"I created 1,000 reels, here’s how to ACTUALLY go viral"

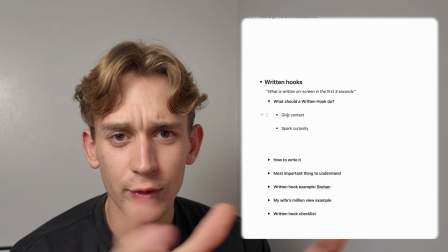8:19 And then you want it to spark curiosity so that people get
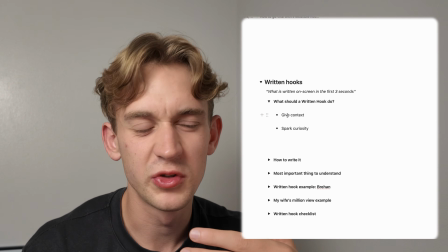8:24 an inherent desire to want to hear what's next, essentially.
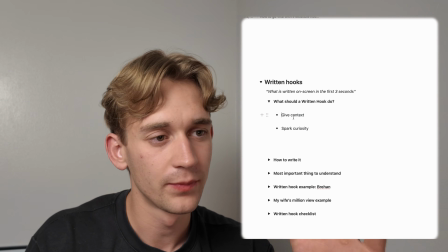8:30 It's the same thing, but with the written hook, you want to be way, way simpler than you're doing in the verbal hook.
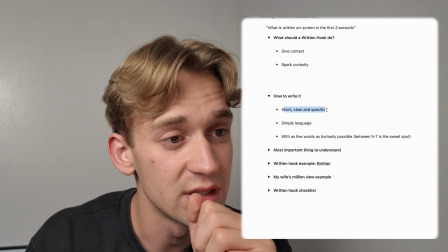8:36 So you want to be short, clear, and you want to be specific. And specific is the keyword here because it is so important for your written hook.
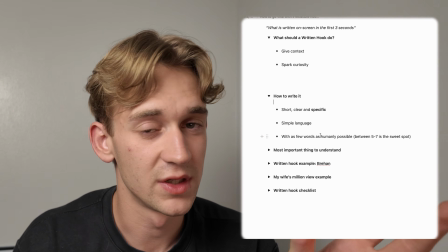8:45 And I'll show you an example of this afterwards where specificity made the entire difference of the video's performance.
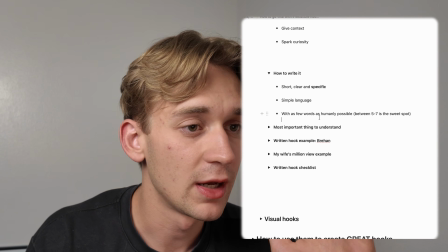8:51 Simple language, and in my opinion, 5 to 7 words is the sweet spot.
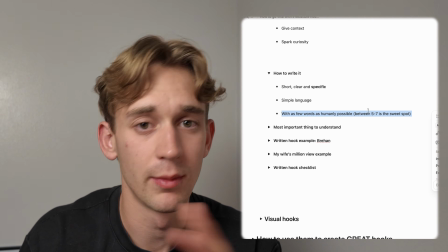8:56 Sometimes I go overboard. It depends on my market research and the outlier research that I've done.
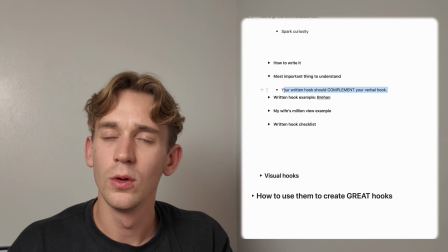9:02 Listen, the thing is, I see a lot of people when they're creating written hook is that they take their verbal hook,
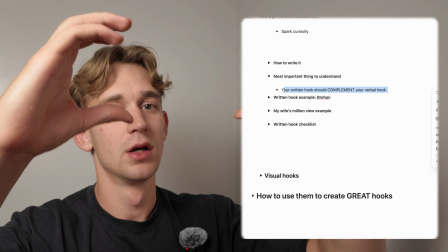9:07 here's why you have throat mucus, and they just plaster that on the screen like a copy paste of the verbal hook.
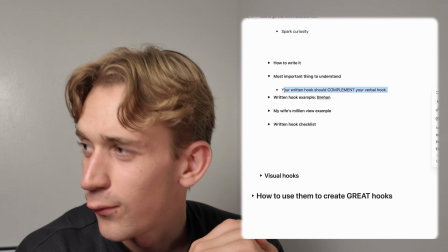9:13 And I genuinely think that that's not a good idea. You are kind of wasting potential, I call it real estate, of your video.
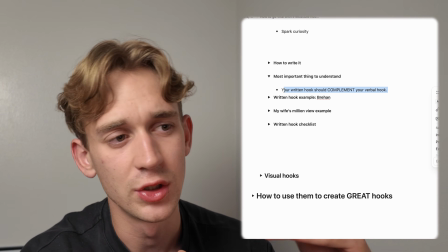9:22 You only have so many things you can do to make people want to watch your video.
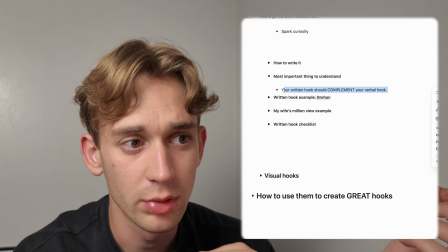9:26 And if you're just doing the exactly same thing as your verbal hook, you're kind of missing out on the potential.
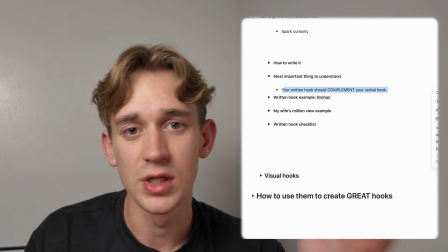9:32 So let's look at the example again with Brian, and you can see how I have done it to solve this issue in this video.
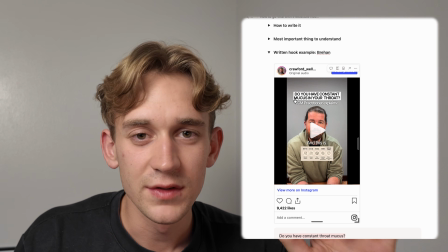9:37 So let's look at the written hook here. Instead of saying, here's why you have throat mucus and your doctor, etc.,
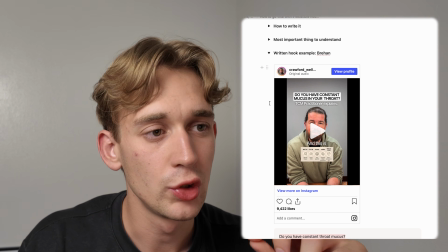9:45 I am saying, do you have constant throat mucus? in your throat.
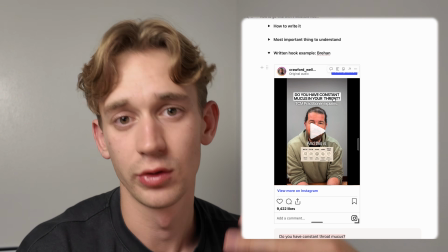9:50 So you need to think, okay, how does this apply to the viewer when they're scrolling in the video? They're subconsciously getting this question in their mind.
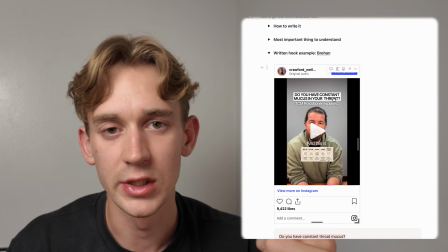9:56 Do you have constant throat mucus in your throat? Yes or no? No? Scroll. Yes?
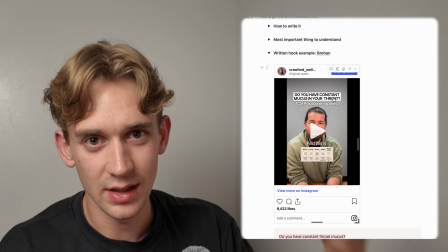10:01 Yeah, I do. And then as that has been processed, he's already inside of the hook.
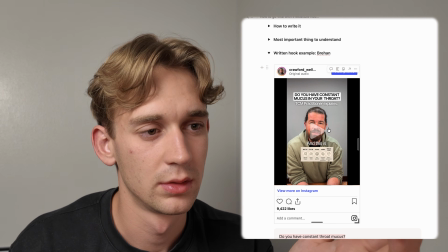10:05 He's already saying, here's why. You can just see.
Here's why you constantly have throat mucus and why you're right?
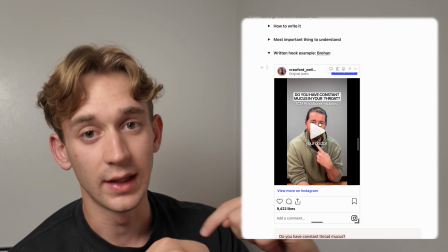10:11 You're already getting into the video here. So they get the question in their mind and they're getting an explanation directly.
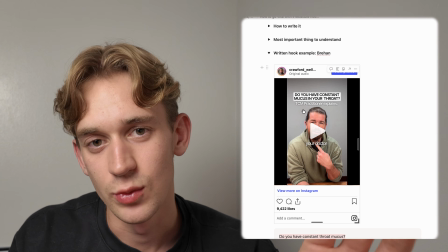10:18 And then what you'll see on news sites, which is a great way to get inspo for hooks, by the way,
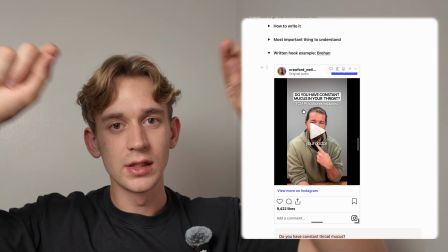10:23 is that they will have the headline, the hook, and then they'll have a sub-headline to give additional context.
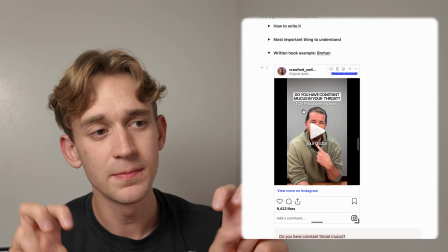10:29 And so here I introduced the unique mechanism, which is just your unique way of solving things.
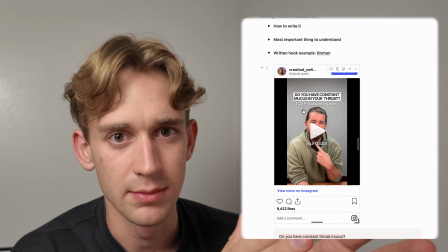10:35 In general, when people say unique mechanisms, they mean like unique mechanism to you as a person.
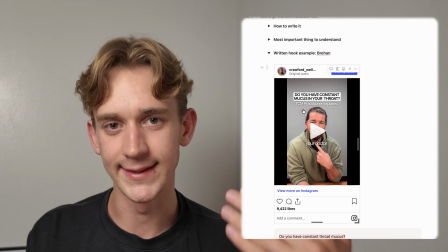10:39 With Brihan, we're using it in context of his practicing discipline because it's such a small niche thing.
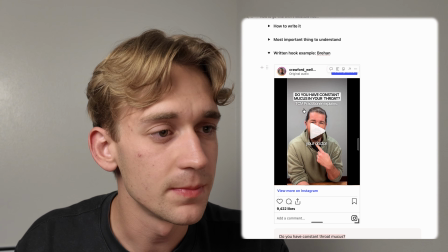10:47 So we're using it in this context as a unique mechanism. TCM means traditional Chinese medicine.
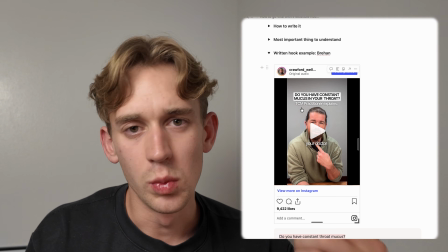10:52 A lot of people right now on Instagram know what it is because it's a trendy phenomenon.
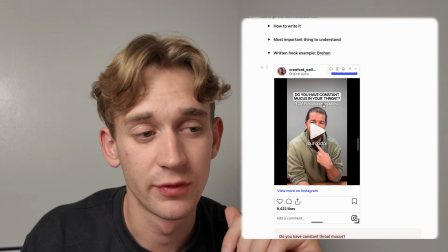10:57 And so this gives enough context for people to understand, okay, this is something different.
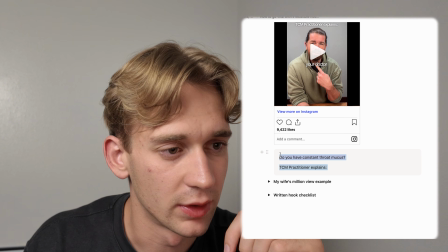11:02 And I also just wrote down here for clarity, but we already went through it.
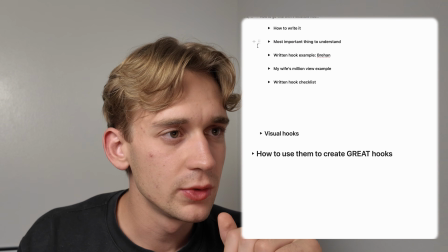11:06 Okay, so back to how to write it, where I mentioned specificity.
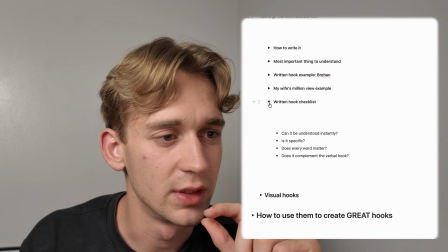11:12 Let's look at an example of one of my videos that my wife created.
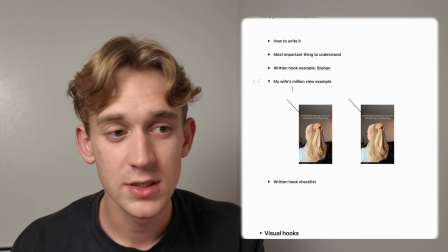11:17 So if you didn't know, I helped my wife go from 0 to 100K followers in the last 4 months. And a lot of what we did was split testing different written hooks.
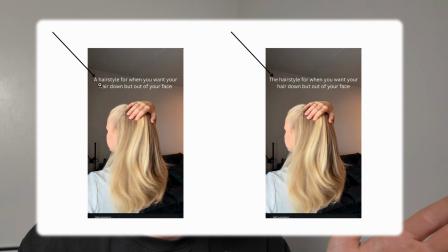11:25 So one video was a hairstyle for when you want your hair down, but out of your face. The other was the hairstyle, the only difference in the entire video. This video got 30,000 views.
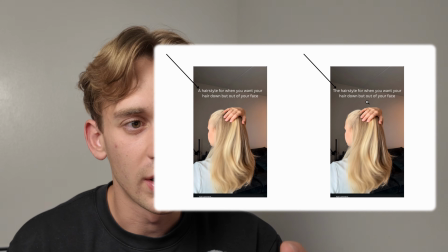11:37 Oh, that's pretty good. This video got 5 million views.
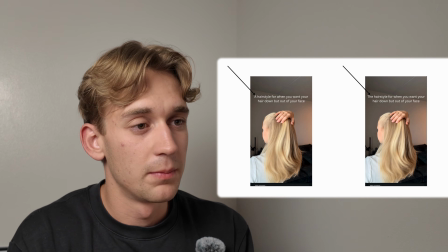11:41 So in this example, specificity made like a 5 million view difference for the performance of the video.
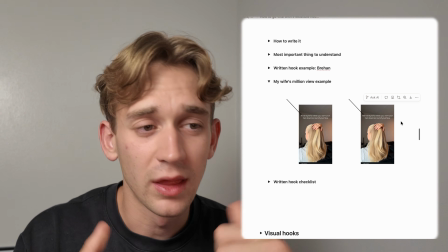11:47 And this is why like being intentional and thinking about how can I make my hook more specific is so important.
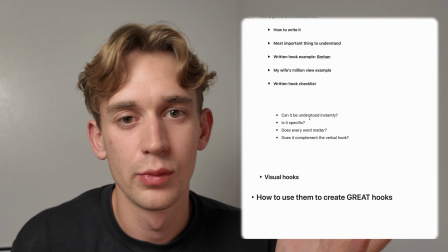11:54 So here is the checklist for your written hooks. Can it be understood instantly? Is it easy to understand?
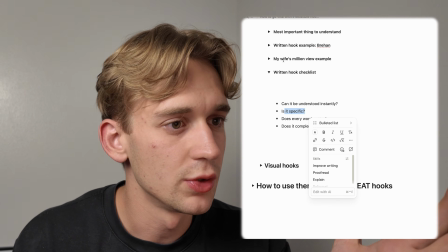11:59 Is it specific, like I just showed you? Does every single word matter?
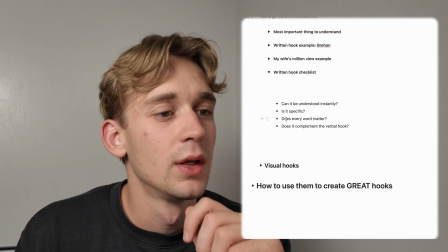12:04 Can you remove a word and it still makes sense? Then remove the word. And does it complement the verbal hook, not just copy it?
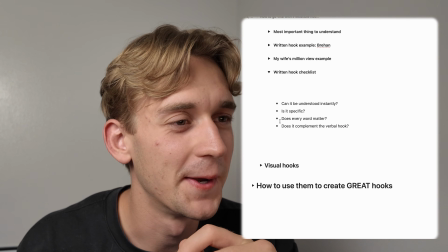12:11 That sounds so AI. Okay, cool. Visual hooks.
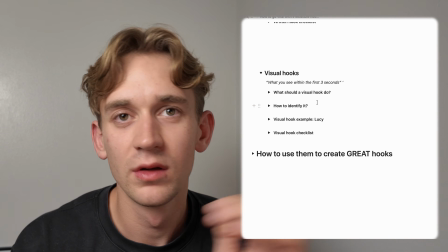12:17 In my opinion, visual hooks are so overrated.
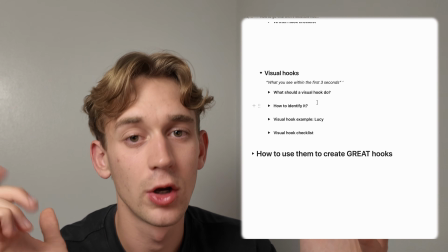12:21 You'll see a lot of gurus and content people saying like, oh, you need to like do like visual hooks and like all of this.